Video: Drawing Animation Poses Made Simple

guys, on this video I'm going to show you how I pose this dude. Wait, let me go small.
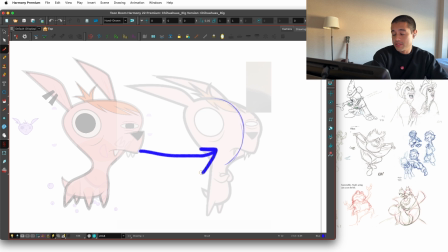(0:14)
It is amazing. I'm going to show you how I'm going to pose this dude to this pose and the step by step of what is happening inside of my mind when I'm posing for animation. You'll be like, Henry, but you already posed that thing. And I'm like, yeah, but I want to do some improvements.
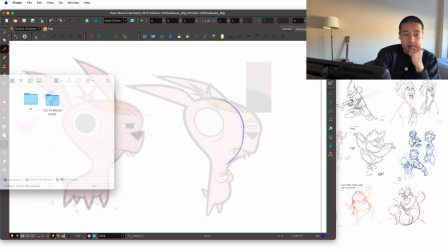(0:27)
And also because I fixed some things on the rig, I just want to try again and see what things can I do here on this pose to improve. And I'm already seeing some things around, and what I'm going to show you right now is the behind the scenes of
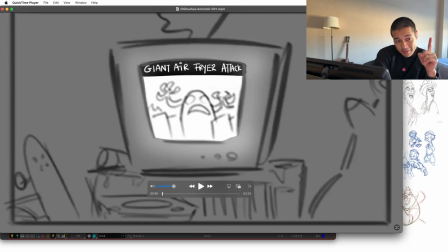(0:41)
what the reason of this pose, because every time before approaching or designing any pose,
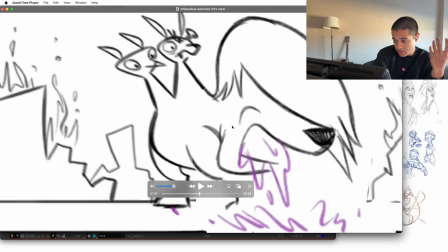(0:46)
we have to be aware of the intention or the story behind this pose.
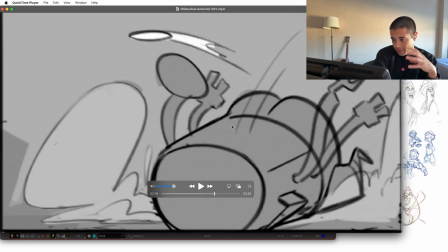(0:50)
And everything that we do the way that we design this pose will be in order to build the story,
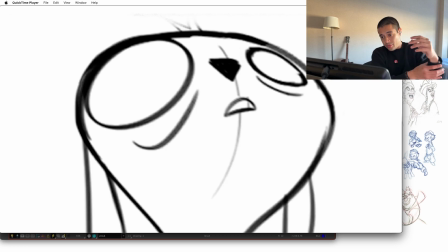(0:57)
to it will be to favor the story. So that's the main idea.
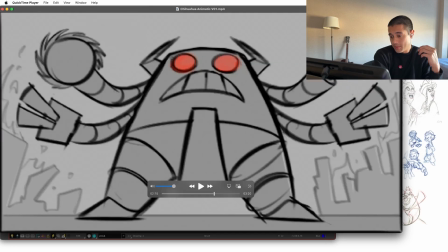(1:03)
And for this scene, the thing that happens is that this chihuahua, this enlightened, super powerful chihuahua, attacked this giant air fryer.
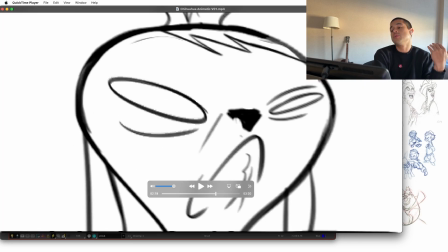(1:10)
The air fryer falls, and this chihuahua just starts spinning on top of the air fryer.
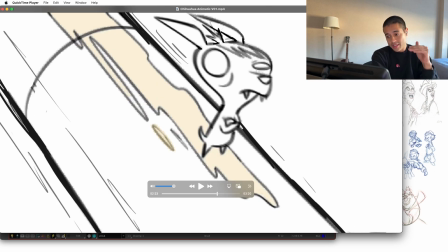(1:16)
The air fryer extends his arm, and he starts turning around and sliding on his pee on top of this air fryer.
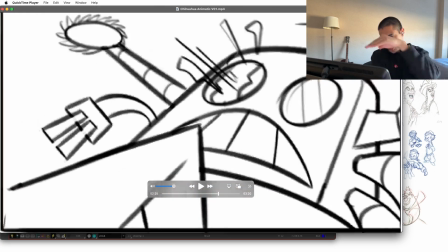(1:23)
Ooh, slides, surf on top of the arm, and then jumps towards the eye of this robot.
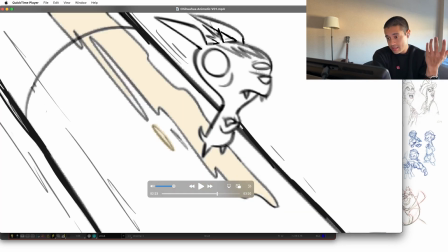(1:29)
So, what's the story behind this scene is that this dude is super like confident in which he's going to just kill this air fryer robot, and he's like a badass like this, just sliding.
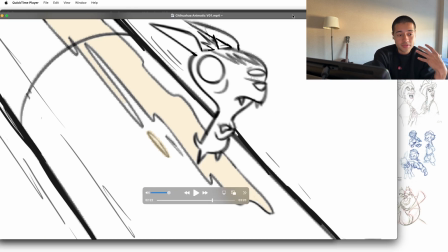(1:42)
So the pose is there, and now I'm going to translate all the information that I put here on the rig.
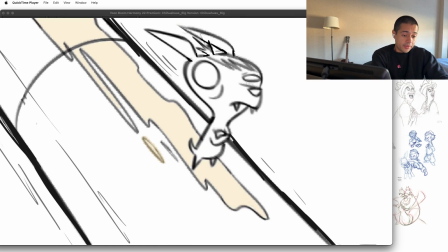(1:50)
So that's the story, and now let's talk about the
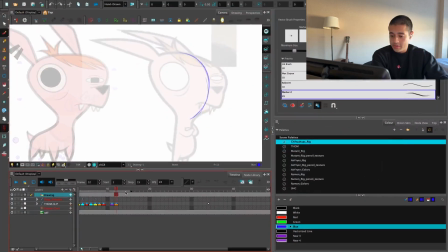(1:56)
visual language that we are using here, which is going to be shapes and lines.
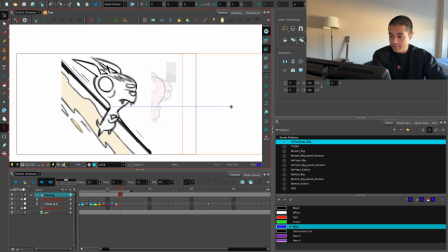(2:02)
So I'm going to put here this animatic, and we're going to start.
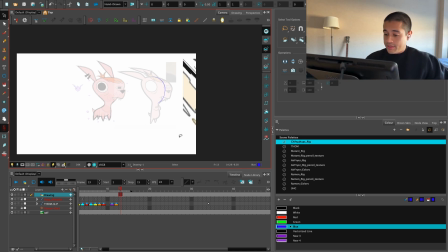(2:07)
So first thing here that I could fix is the perspective.
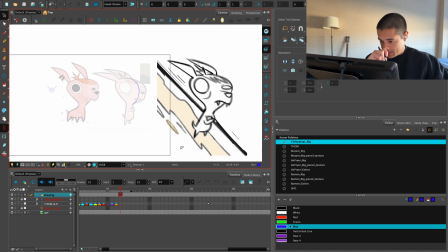(2:12)
So the perspective here
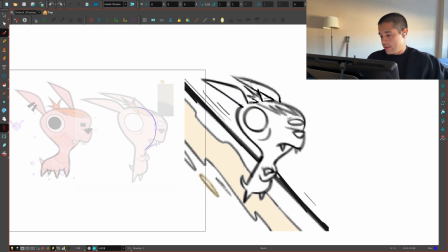(2:16)
is something like this, where the eye level will be somewhere around here.
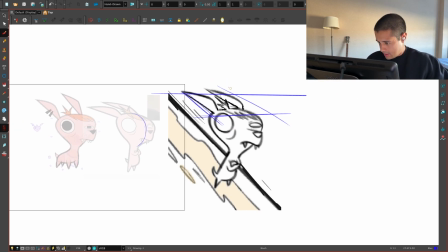(2:21)
So we're seeing this dude inside of this box, and this will make our character more dynamic than just drawing this dude super flat.
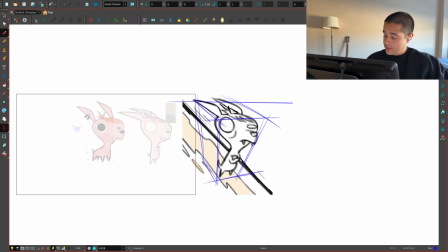(2:31)
See, this is super flat. So this is the first thing. Where the camera will be around here, so we are seeing a bit on top of this character. So that will be the first thing that I will fix on this pose that I previously did.
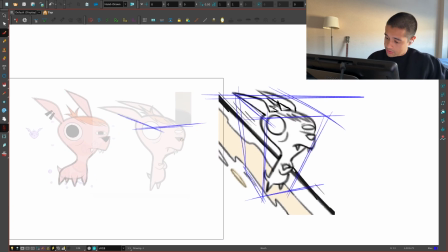(2:45)
So I'll draw the same box here, and I'm going to draw my character following these guidelines, following these 3 lines.
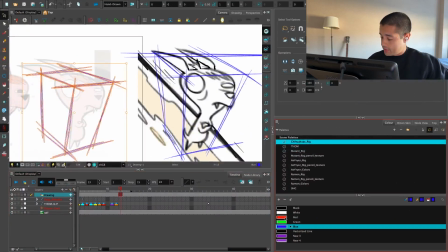(2:55)
Also, I'm going to lower the opacity of these. Whoop.
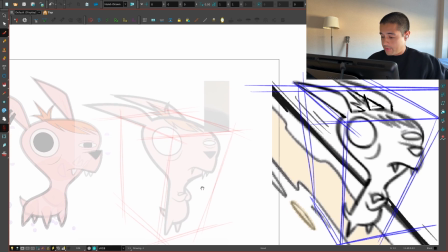(3:02)
And now I'm going to be drawing on top. So first of all, the shape of the head is something like this.
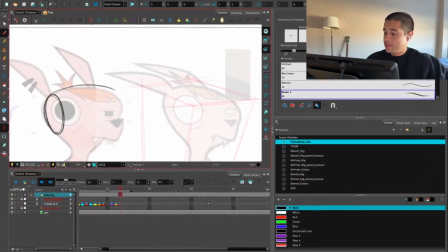(3:10)
The shape of the head of this character is something like this,
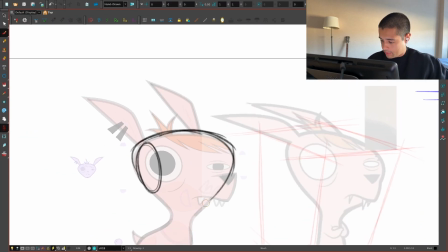(3:15)
and this is something that I'm always thinking about, the construction of these characters.
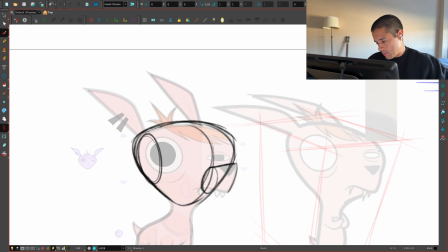(3:19)
So the shape of the head is something like this, and from this part the mouth comes out of it, and we have this center line in which the nose will go here around.
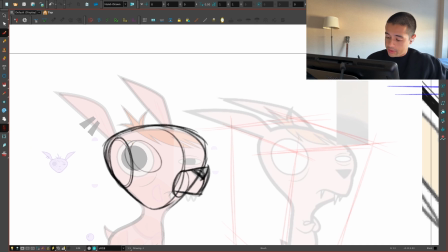(3:29)
Also, we have this eye that will, well, I like to I flatten this shape.
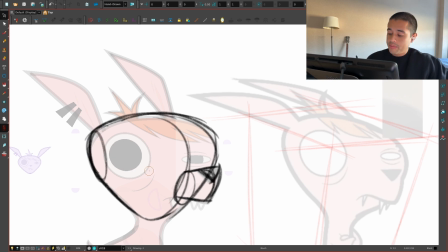(3:34)
So let's imagine that we have this side plane here, but still this eye is all the way here, and this eye here.
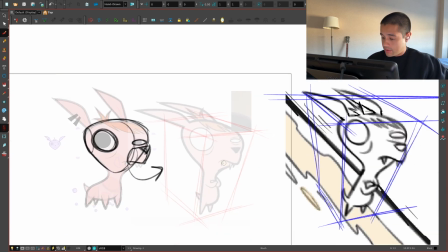(3:41)
Amazing. So now I'm translating those volumes here. I really like how this head is like extended towards that side.
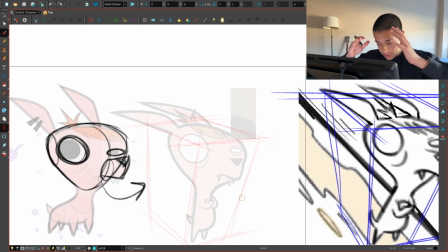(3:48)
It's like if the velocity, like the speeding is going down, is dragging the head like a little bit down, like back.
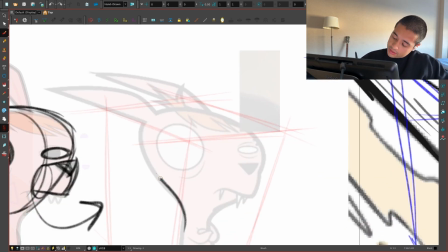(3:55)
So I like that. So we can work with that shape.
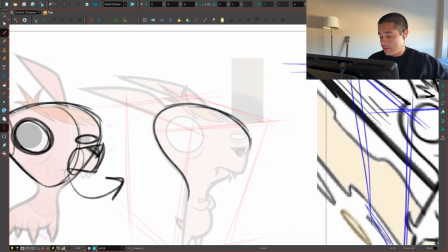(4:00)
Now another thing that I have to fix here, see, this nose is just here,
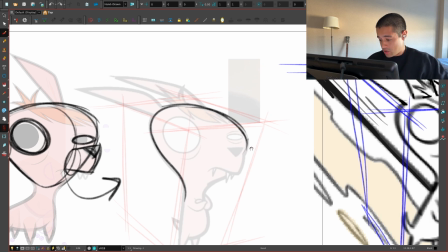(4:05)
they're like inside of this shape of the head, but this time I'm working this way. The nose here will follow this same perspective line, see?
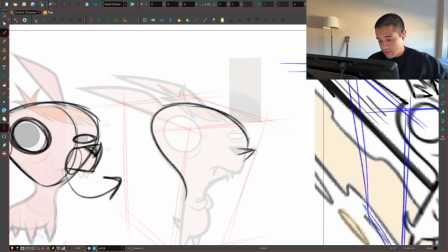(4:15)
So I'm drawing with that perspective lines on my mind. Here the mouth will be something like this,
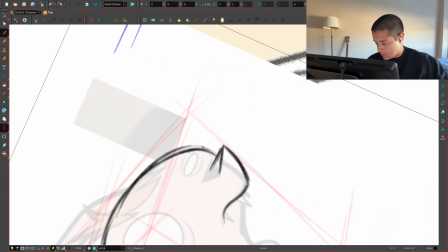(4:22)
and this dude, the mouth of this dude is an S. So we're going to talk also about the shape designs that I'm using for this short film.
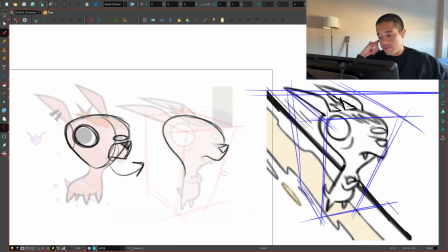(4:30)
Right now I want to focus on this main part that is the perspective, and then here it comes this eye,
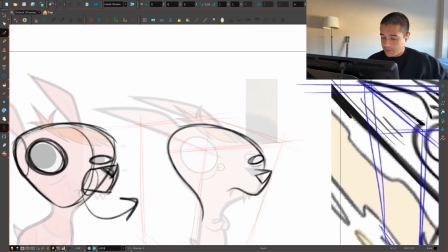(4:37)
something like this, and we have the other eye somewhere over here.
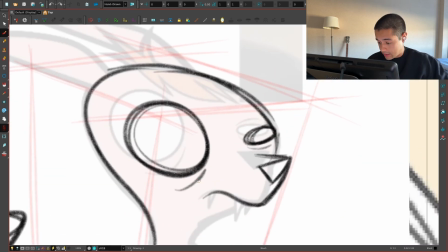(4:43)
Also, and this part of the eye, this underlined line that goes here, I'm not going around this eye like this super symmetrical,
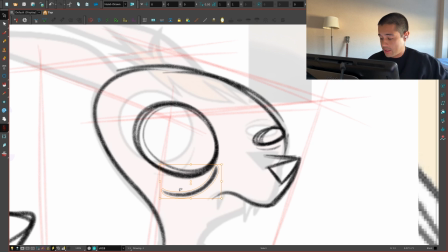(4:51)
but instead I'm opening this shape towards the bottom, so I create this dynamic shape inside instead of this shape over here.
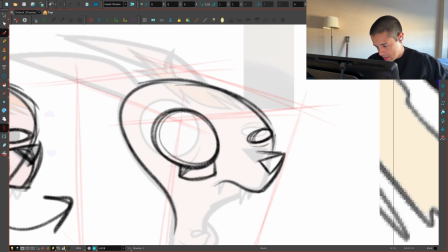(5:00)
So this is boring, it's super symmetrical.
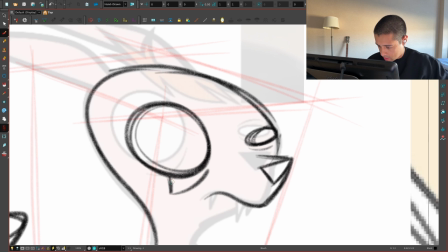(5:03)
But the moment that I tilt this line and I open this line towards this part, I'm making everything feel more dynamic.
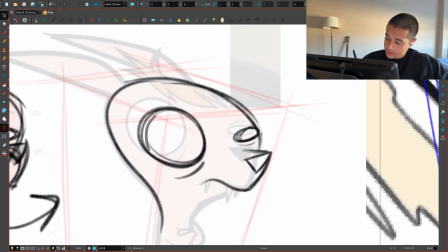(5:09)
So that's something that I do, and it's like I'm trying to build dynamic shapes or appealing shapes around the character,
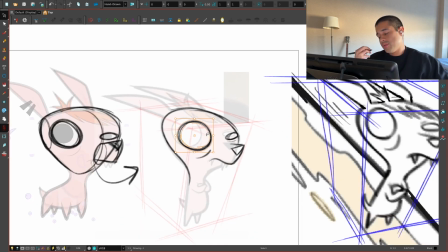(5:17)
not only on the parts of the character, but also on the negative spaces within those parts.
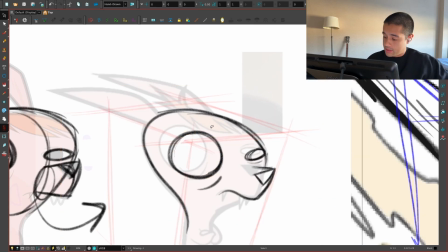(5:22)
Also, now here we have this eye, and the hair.
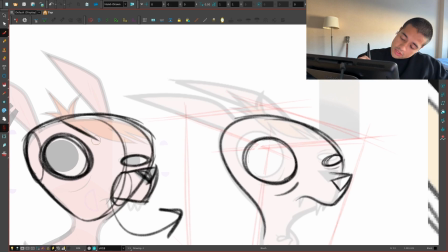(5:28)
The hair have this main shape, which is a straight line here, another straight here,
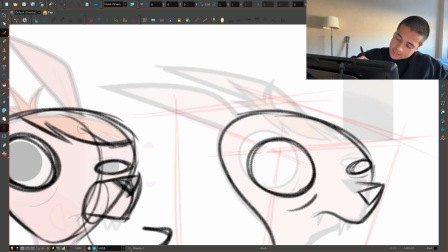(5:33)
and then all of these other hairs are within this big shape, which is a C shape, and then I cut that big shape to create those other lines there.
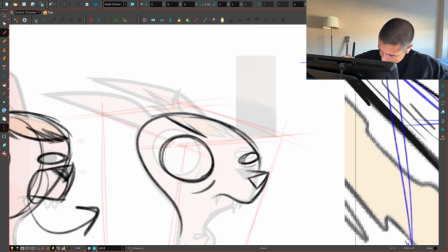(5:40)
But for this one, yeah, I can flat that line too, and continue the C there.
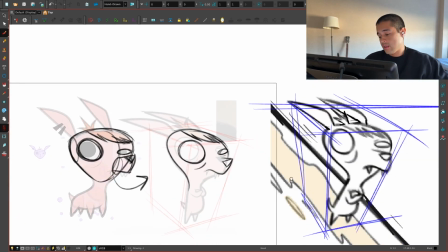(5:46)
And the only thing that I do is break those little shapes like this. Listen, so I'm considering these volumes.
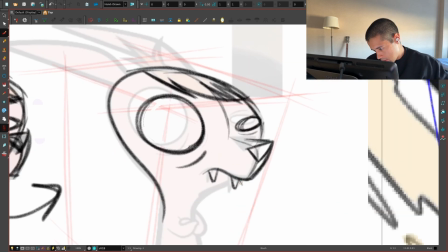(5:55)
And it's working perfectly. We have the teeth here, and we are going all the way.
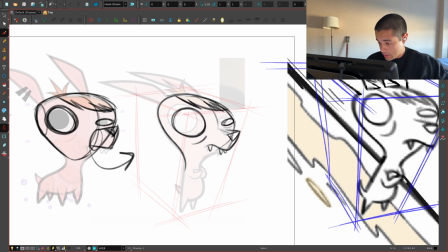(6:04)
We draw through, so we can be super conscious about the volumes.
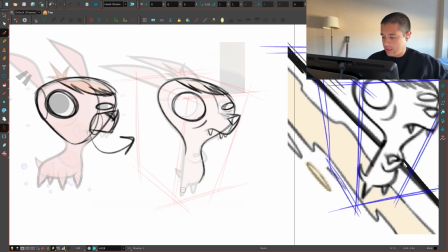(6:10)
And now let's talk about shape design. And for the shape design, I try to keep everything super simple.
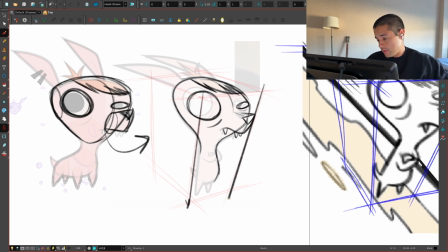(6:16)
First of all, this is the perspective of my dude, and everything is going down this direction. So the body also follows that direction of that perspective box, and I draw a parallel line towards that.
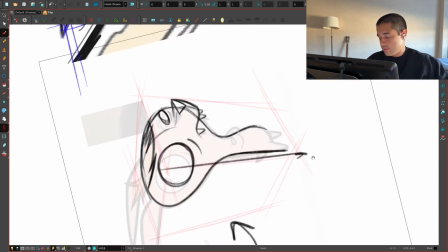(6:29)
And by doing that parallel line, I'm drawing here a straight curve. So I'll put here something like this.
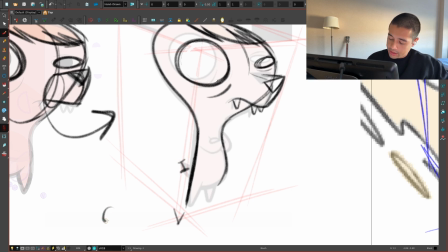(6:35)
I'm putting like a straight curve here. So this is like an eye. If we are just working with these three type of lines, CSI, this will be my eye.
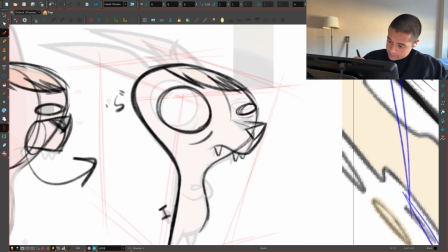(6:43)
Here, from here to here, this is an S. This is an I. This from here to here could be a C.
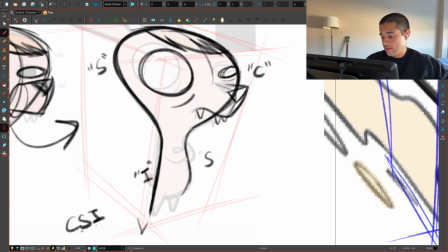(6:53)
And from here to here, see, it's an S. So I'm trying to simplify and avoid overcomplicating this design.
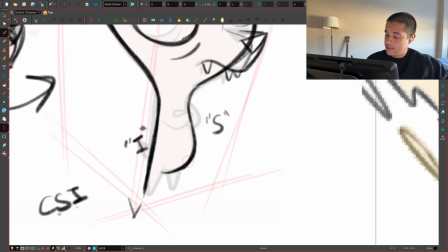(7:01)
And this C comes all the way here, and maybe I can break this C from, no, it's a perfect C. It's amazing, all the way to here.
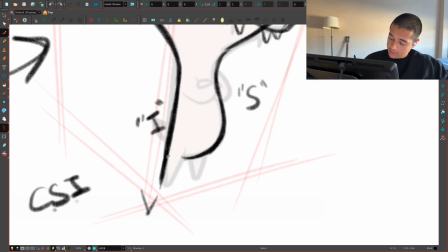(7:10)
If I have a straight here, in order to create a cool contrast, it would be super nice if I have here like a curve.
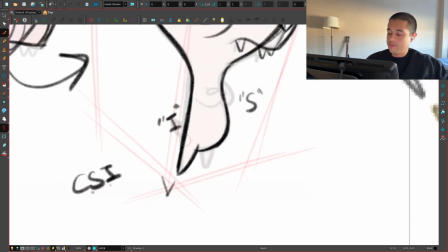(7:16)
So I'm creating this C shape.
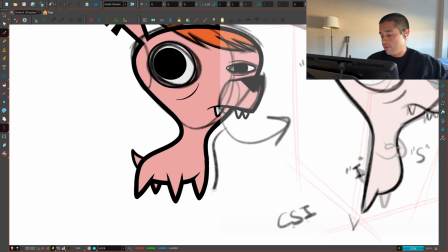(7:18)
And if I'm looking here at my rig and I render this, you see here I have the S, or otherwise I have a straight here and a C here.
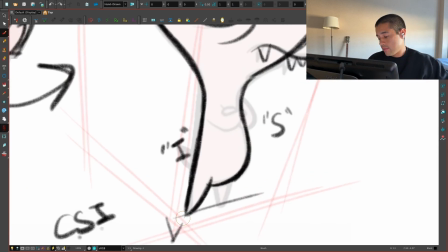(7:27)
So with those things in mind, I come here and I do the same. Now this is the direction of this perspective line. So this like here will follow that. It will be placed on top of that line.
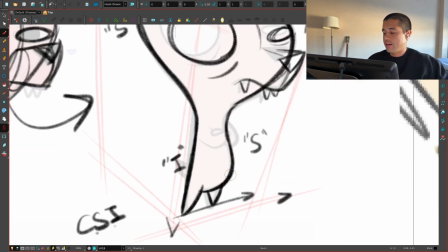(7:42)
You can do something like that, so we can have this belly popping out of it.
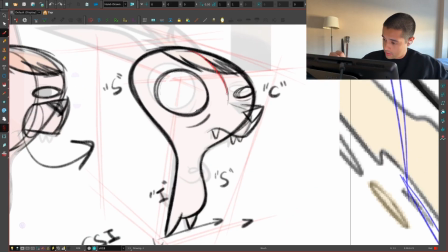(7:46)
I want to grab the red color again, just to show you how important is this center line for me to put all the parts of the character around the surface or around that volume. So here we come here and we have this center line. Amazing.
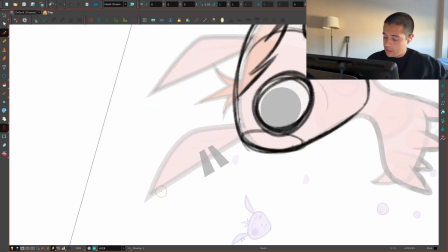(8:06)
Now the ears have this shape, which is a straight here, a C here, and another C here.